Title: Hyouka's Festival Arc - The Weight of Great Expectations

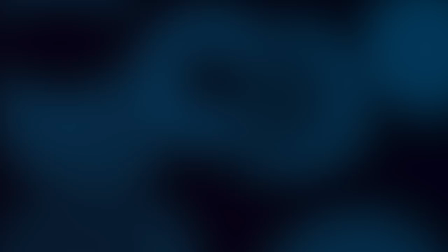[0:00]
A note for those of you watching or re-watching Hyoka alongside this analysis series.
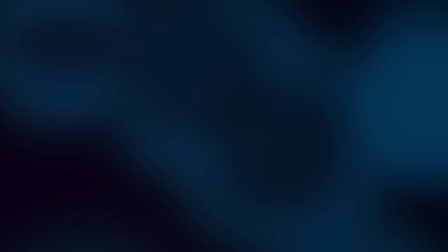[0:05]
This video covers episodes 12 through 17. The festival arc is considered by many to be the highlight of Hyoka, so be sure to take your time and enjoy it.
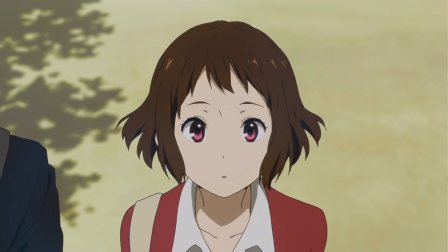[0:14]
Alright, two months in the making, let's do this. Hello and welcome to Replay Value.
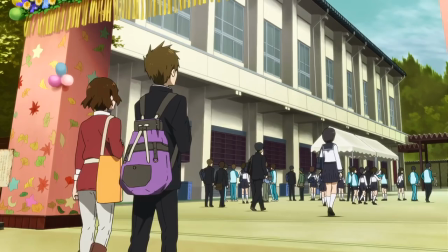[0:21]
The Kanya festival, the Jumanji incident, and the final arc storyline.
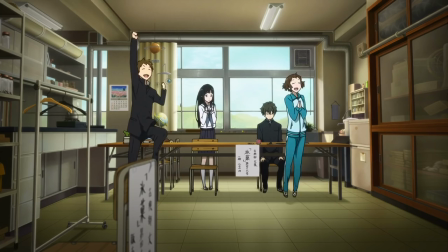[0:26]
Hyoka's 6 episode extravaganza is everything one could hope for and more,
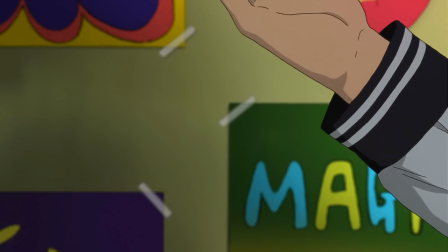[0:30]
home to some of the best Hyoka gifs, character moments and side characters, well I'm just excited to be here frankly.
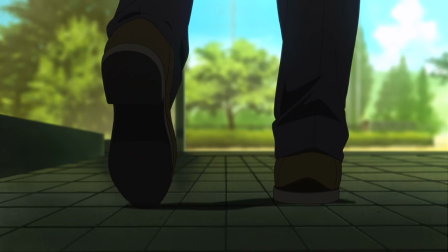[0:37]
And I'm sure you are too given how I don't think a day has gone by in the last month without someone asking me when this video was going to go live.
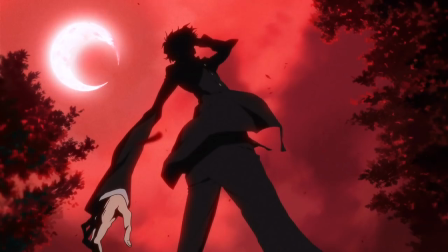[0:43]
Well today's the day folks, a whopping one hour of Hyoka analysis and destroying the previous record for longest video on the channel.
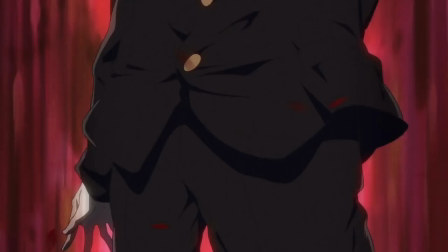[0:51]
I know you're expecting great things from this video and I hope not to disappoint, as we cover Hyoka's festival arc, The Weight of Great Expectations.
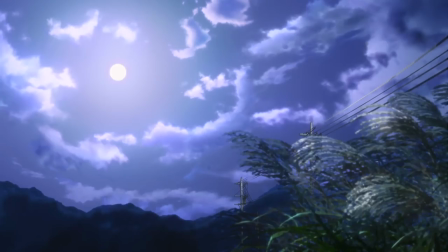[1:00]
Our arc begins with a fantastic look at the night before the festival begins.
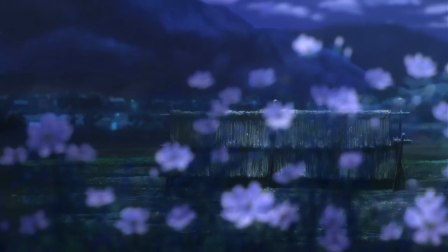[1:05]
We start with this shot of the moon before cutting to a tracking shot, where we pull focus from a field to some purple flowers.
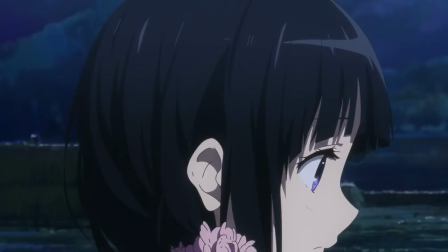[1:11]
These two shots place us in the rural area of town, which is confirmed once we join Chitanda walking.
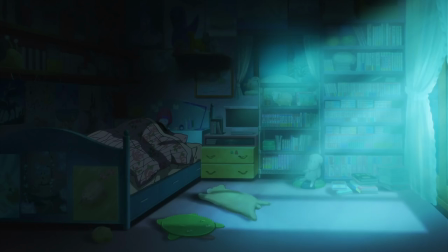[1:17]
She solemnly asks if the others are asleep, as we cut to Mayaka's room, featuring another focus pull before we see the moonlight illuminating everything.
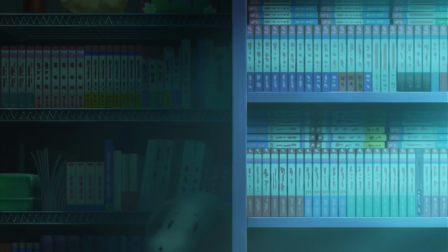[1:25]
Mayaka is restless, nervous about what tomorrow has in store for her as she looks at the calendar.
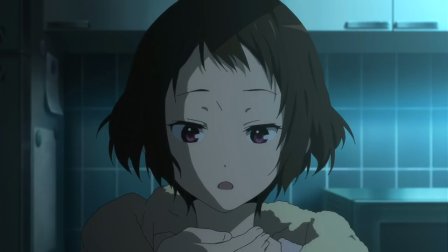[1:31]
We pan right across her bookshelves filled with manga volumes before our eyes are pulled in the opposite direction as she gets up and leaves the shot stage left.
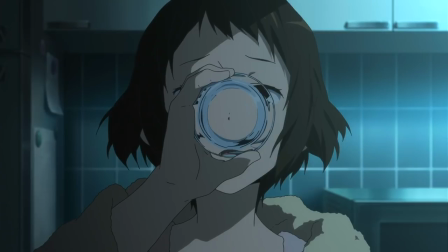[1:39]
Our empty center is then filled, and something about the way this glass looks always strikes me no matter how many times I see it.
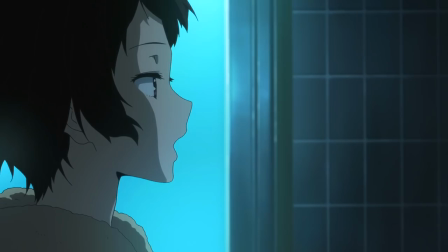[1:46]
Yet another focus pull to the glass and the tablets before Mayaka settles a little bit saying, tomorrow's the day.
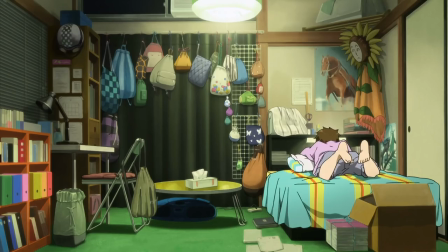[1:52]
A brief cut back to Chitanda who bridges the left-aligned framing of Mayaka to the right-aligned framing of Satoshi.
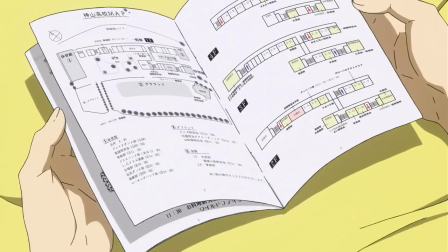[1:59]
Satoshi's lights are on as he flips through the guidebook excited for tomorrow.
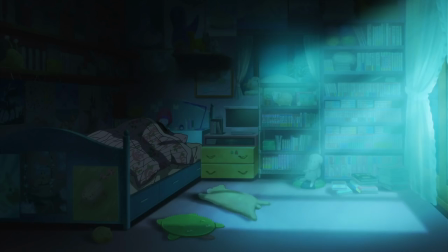[2:03]
He and Mayaka are opposites in their outlook for the festival, shown not only through their emotions but through the lighting of their scenes.
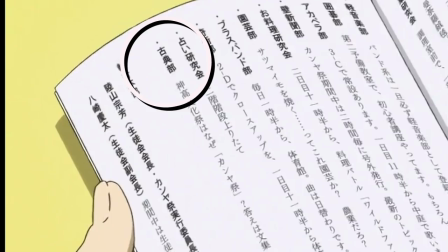[2:10]
As Satoshi flips through the booklet he can't help but chuckle at his trick, to place the classics club in an ideal position in the booklet,
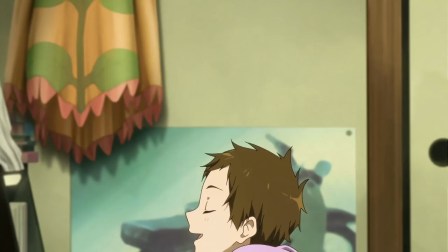[2:16]
before foreshadowing some of the events he plans on joining over the course of the arc. Satoshi excitedly proclaims, tomorrow's the big day,
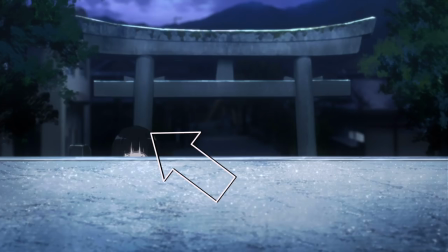[2:25]
as he looks up, and his eyeline naturally brings us back to Chitanda, who appears in that very spot.
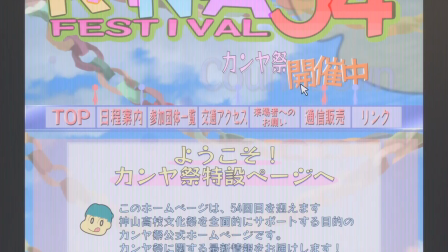[2:30]
Houtarou fills the empty space when we cut to him, checking out the festival website.
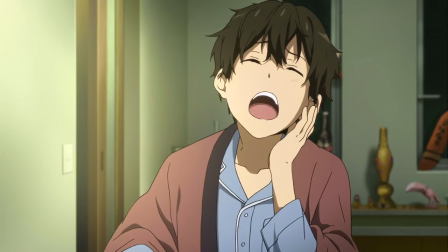[2:35]
It's some nice foreshadowing for later, and after Houtarou repeats Mayaka's words, just a bit more tired sounding as opposed to nervous,
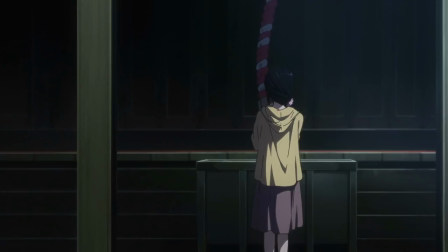[2:42]
the same use of empty space brings us back from Houtarou to Chitanda, who is praying for much needed assistance over the next few days.
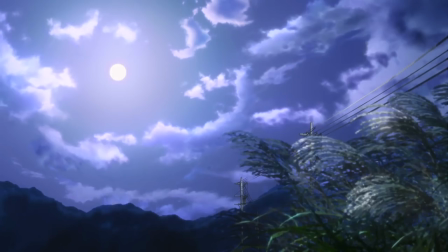[2:49]
We're reminded of the moon in this shot before Chitanda takes a deep breath and determinedly looks at the moon,
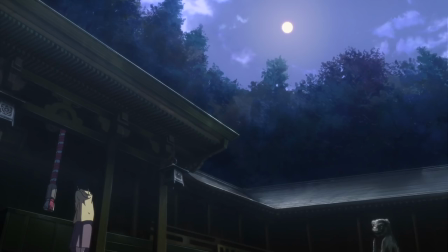[2:55]
a nice inverse of the shot that opened up the episode and sets up a closed loop.
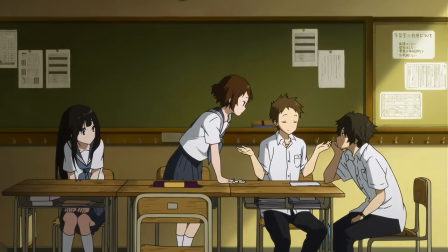[3:00]
Not only does this opening do a nice job of setting up the emotional states for each of the characters, it also preps us for the way that the festival arc is structured.
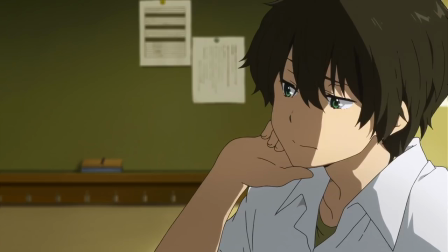[3:07]
As opposed to the Sekitani Jun or Movie Mystery arc where there was only one goal that everyone was focused on and everyone was going about solving it in more or less the same way,
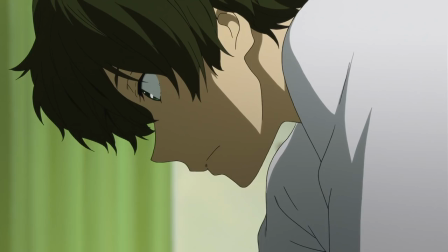[3:16]
allowing Helping Hyoka to have Houtarou as the sole focal point for the audience to follow how these events transpired, the festival arc changes things up.
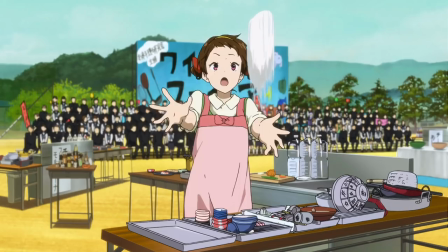[3:23]
Each of the characters gets some time in the spotlight as they go through their own ways to not only achieve the classics club's goal,
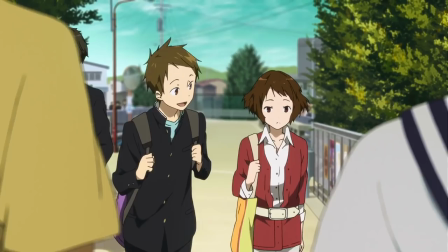[3:29]
but also their own personal matters, even if those goals are inevitably at odds with one another.
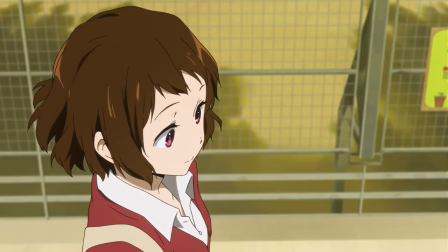[3:34]
This is the strength of the festival arc from a narrative perspective, allowing in particular Mayaka and Satoshi to shine as characters,
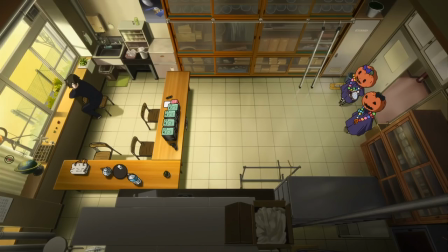[3:42]
and adding additional B plotlines that can be brought up or resolved at key moments for pacing,
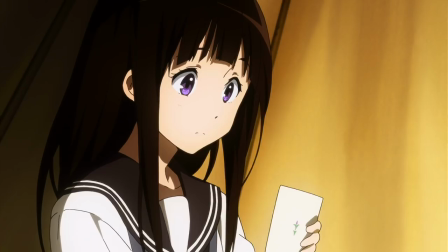[3:47]
which can then either be tied into the A plot or remain isolated from it as necessary in terms of focus.
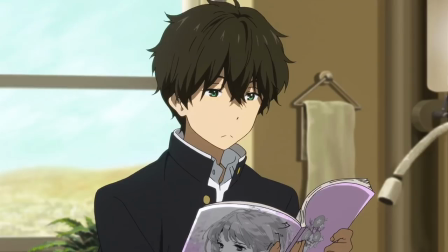[3:53]
Honestly I might have to do a supplemental video looking purely at the structure in its totality because of how interesting it is,
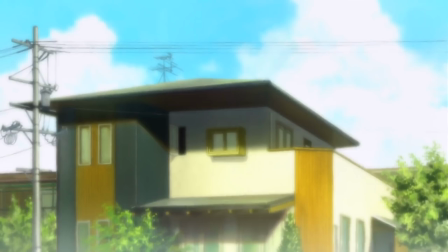[4:00]
but for now we'll continue to go through the episodes to see the effect of the structure in action. After the OP plays we start festival day 1 at the Oreki residence.